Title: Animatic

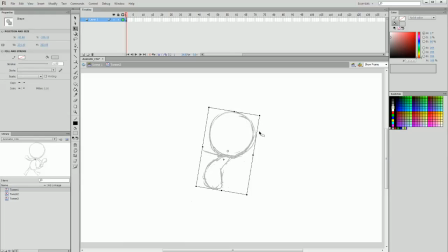994s
I'm going to throw the head and body leaning back a little bit more and have a really extreme distance between the legs in his frantic running, and I'm going to have his hands reaching forward.
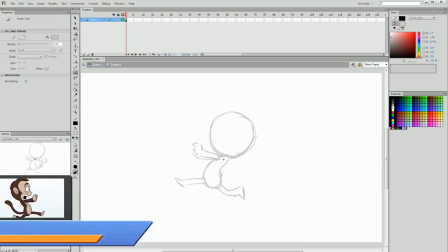1008s
Now this is quite a fun sort of comical way to animate a run,
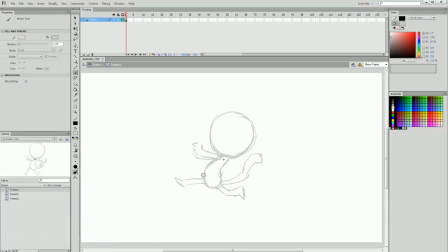1014s
where we have the head and body arcing back like this, and then the legs very wide apart doing very large motions, and the hands reaching forward. And that's something that can end up looking quite cool and also works well with a faster paced run cycle.
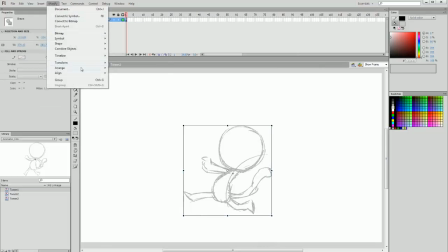1032s
So now that I have this, I'm actually going to flip it because he's going to be running in the other direction, but I do need to make sure that the positioning is in the same area as the legs of the previous character.
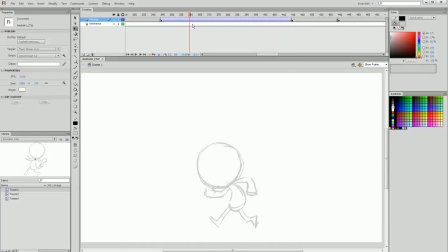1046s
So what I might actually do is on my reference layer that I have set up here just to glance at for referencing things, I'm going to draw a line for where the position of the ground is. I'm actually going to copy this line and put it at the start of the animation and just make sure that he's following that line.
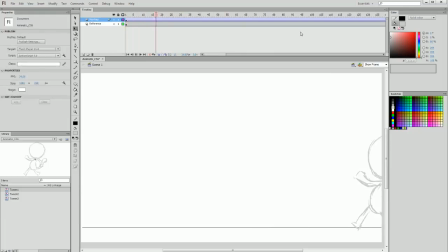1064s
As you can see, he's off it slightly, so I'm just going to pull him up on the first few frames and drag him up on the second few frames. You can't really see that because I did it off of the screen, but now you can see that he's adjusted and his feet are anchored to that reference line. Next, he follows that arc of motion, he sits up and
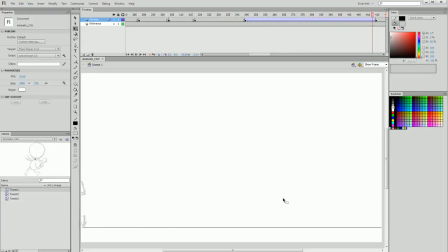1084s
jumps up and angrily marches off towards whatever threw him out. And then all of a sudden, we're going to have him sprinting along. Now, of course, his feet aren't touching the ground in this run just as a reference for the animatic.
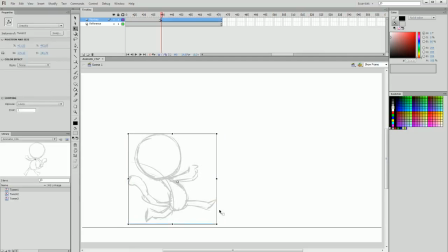1098s
He will when he's actually running, but we need to sort of position it in an area that we think would work well for where his feet will be positioned. And as you can imagine, the duration of this run cycle is going to be a lot shorter. Even though he's still running across the entire span of the screen,
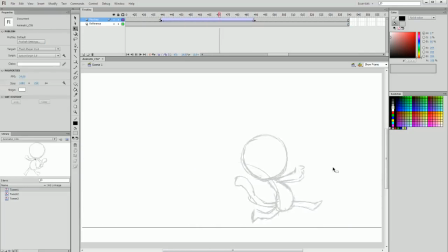1113s
we can have him zip across in a much shorter span of frames. Now, this next part is where animatics are most important. The pacing between the breaks of action.
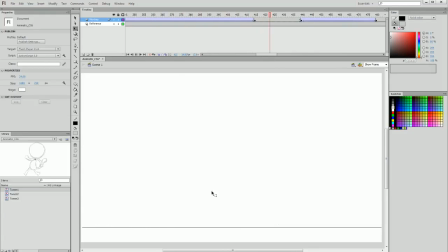1125s
So, for example, we have this break of action here of him stomping off, storming away in anger, and then we have this next break of action of him sprinting away. There is a gap between these two action sequences that communicates something.
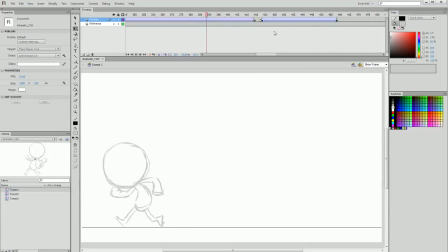1138s
Now, the interesting thing is if that gap is too short, the viewer doesn't have enough time to interpret what's happening. If that gap is too long, the viewer can lose interest in what's actually happening.
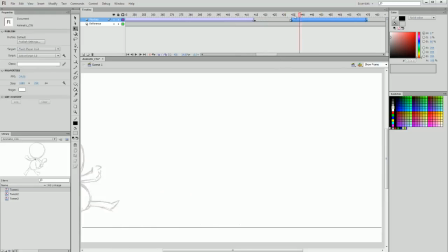1151s
So we need to develop our sense of timing and pacing to make sure that we're giving the viewer enough time to see what's happening, but still keep them attentive to what we're presenting in our animation. I'm going to play it all from the beginning.
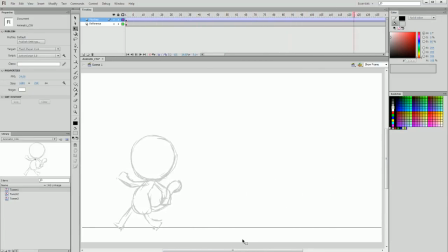1164s
We have a paced, slow walk cycle. He's going to be cheerily walking along, and then slight gap, and then he's thrown. And that's going to catch the viewer by surprise, which is a good thing. Then he kicks up and angrily storms off.
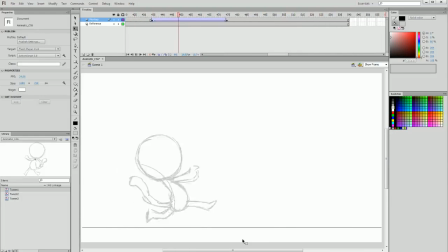1179s
I feel good about the timing so far, and then running away. Now, what is he running away from? I'm going to add a new layer, and I'm going to call this Gorilla. And what's going to happen is immediately after his run off, in the side of the screen, a very large,
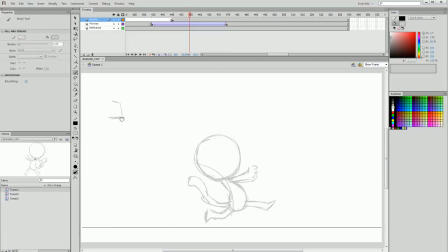1198s
very angry gorilla is going to be jumping out from the side with his furious fists and hulking body smashing down on the ground.
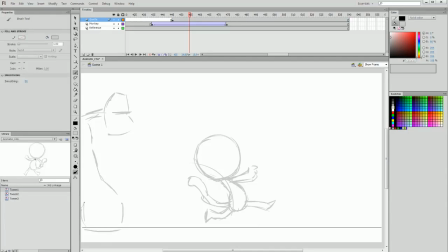So this is a very rough sketch of what is going to be in the final animation, but what I essentially want to communicate is what is going to happen.
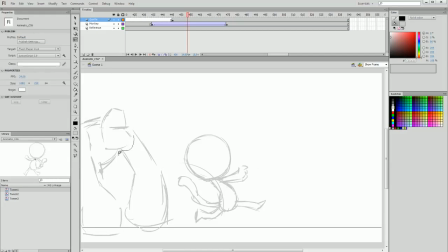1227s
So I'm going to position him with his fists on the ground. I'll try and get the proportions to a place that I'd be roughly happy with for the final piece, but I don't actually know what the gorilla is going to look like yet, so we'll get to that when we get to it.